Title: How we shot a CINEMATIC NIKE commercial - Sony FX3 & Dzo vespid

We shot a Nike commercial, and honestly, it's probably the most unpredictable shoot I have ever done. And we had to cover like 4 locations in just 2 days, with only 4 hours per spot.
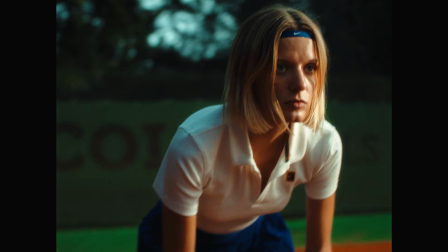(0:22)
The idea behind this commercial was really simple, to show perseverance, pain, and progress.
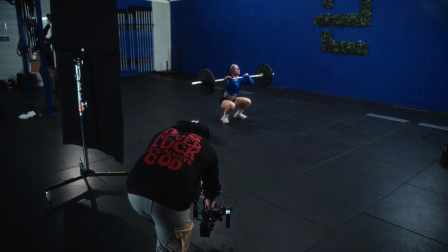(0:28)
I chose 4 sports: running, tennis, CrossFit, and soccer, or football for the non-US people. But the focus wasn't on glory, it was about the process, repetition, struggle, and effort.
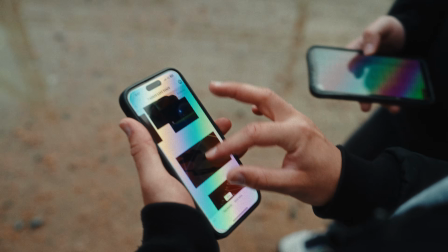(0:43)
Because success doesn't come easy, and that's exactly what it makes it meaningful. To stay efficient on sets, I built the entire pre-production on Milanotes,
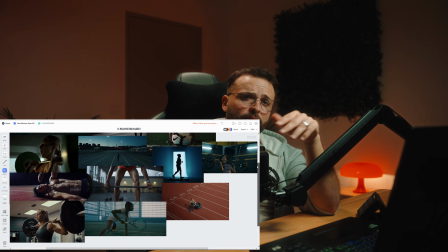(0:51)
from the mood boards to the reference, the shot list for each port, all the budgets and the schedule.
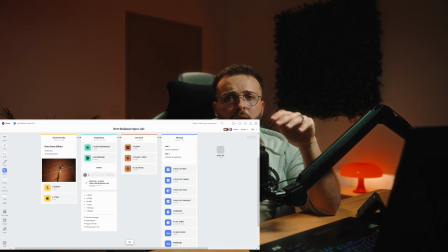(0:58)
Everything was mapped out. I also handled all the wardrobe myself.
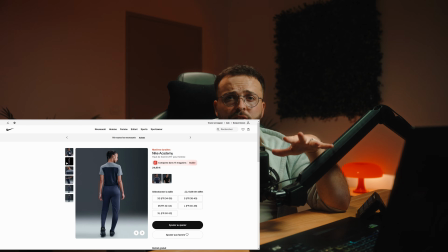(1:03)
I bought everything online through Nike's official store and other platforms that we have in France.
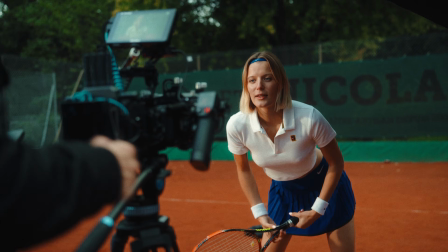(1:08)
I was looking for very specific pieces to match the color palette that I had in mind. Each athlete needed a touch of blue to create a complementary contrast with the red of the running track,
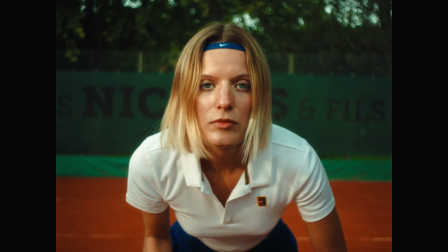(1:18)
the dusty tones of the tennis court, and to stand out beautifully against the green from the soccer field.
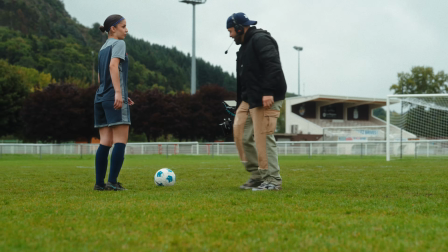(1:25)
And those choices with all the clothes was really important because it really tied the world together. It is subtle but deeply intentional. Like always, we shot everything on our FX3, and it was rigged, this time with a prototype of a product my friend Guillaume is creating. It's an all-in-one cage that gave us everything we needed to mount accessories quickly and efficiently.
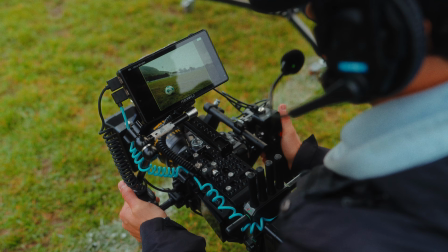(1:47)
The LiDAR, the monitors, the VLOC, the motors for the transmitter.
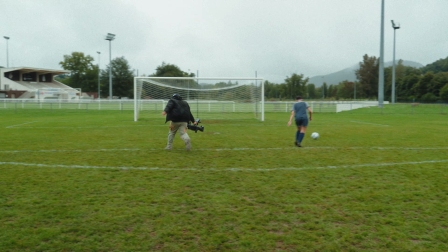(1:52)
It made everything super compact and reliable, especially with the amount of movement we had in this project. And speaking about transmitter, we strongly use the solid CineView Master 4K.
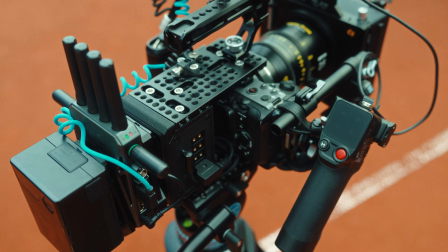(2:04)
They did an incredible job without latency, 4K resolution,
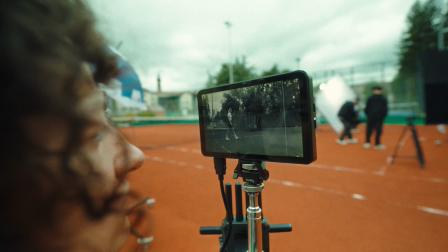(2:08)
and it gave us the possibility to have multiple monitors with our phone because they use the wireless solution that come with an app. For the lenses, we use a mix of Dzo vespid prime with the 16mm, the 25 and the 50, and an Iron Glass, the MIR 1V.
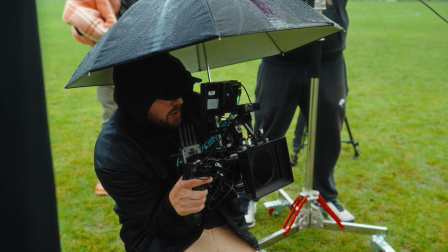(2:26)
It's a 37mm, and that combo may sound weird, but it created exactly what I love: the sharpness and precision of a modern glass, combined with the imperfect, organic texture of a vintage optic. It was actually my first time using the Iron Glass MIR 1V, and I completely fell in love with its creamy look. So thank you Iron Glass to send me this optic.
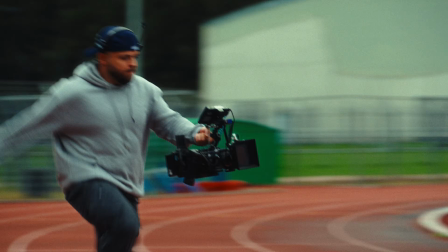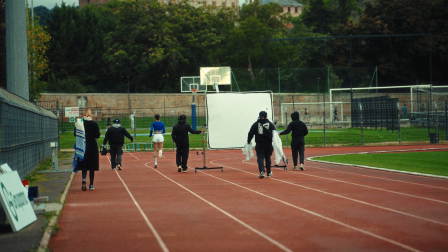(2:58)
All the running sequences were planned for sunrise and sunset, and the forecast looked great until the night before.
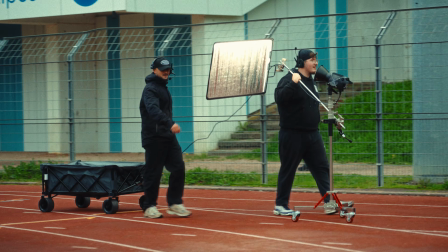(3:05)
The weather started changing every hours, and no luck. The first morning we began with running, and the sun never showed up.
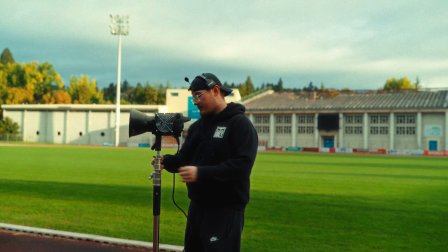(3:14)
The sky was completely flat, and every 10 minutes the lights changed.
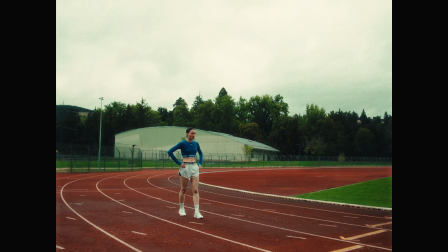(3:19)
And this spec ad was my own money. I didn't add any sponsor or anything, so every setback was order to take.
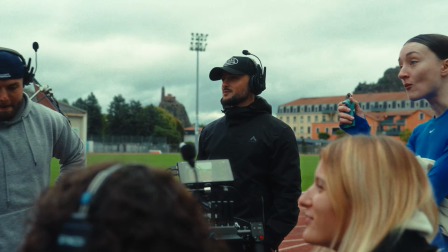(3:28)
But that's when my crew made all the difference. They lift me up, helped me rethink everything, and we decided to stop fighting the weather. My main goal was to keep strong contrast in the image, especially on the face. So what we did is to mostly use natural light.
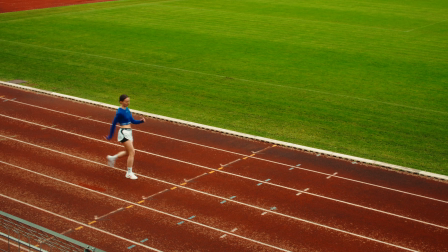(3:46)
Since the athlete was constantly moving, we didn't add any way to follow air with our lights, and no sun to bounce, of course.
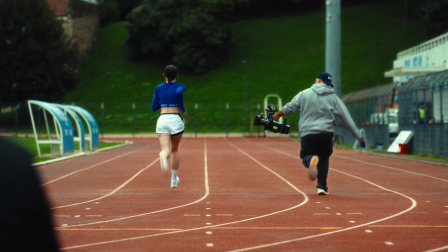(3:58)
I focus on keeping air backlit whenever possible, and for slower static shot,
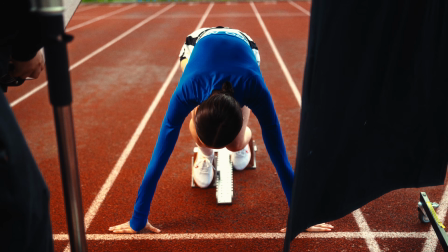(4:04)
we added a 500 watts, a floppy and a wide bounce to shape the image a bit more.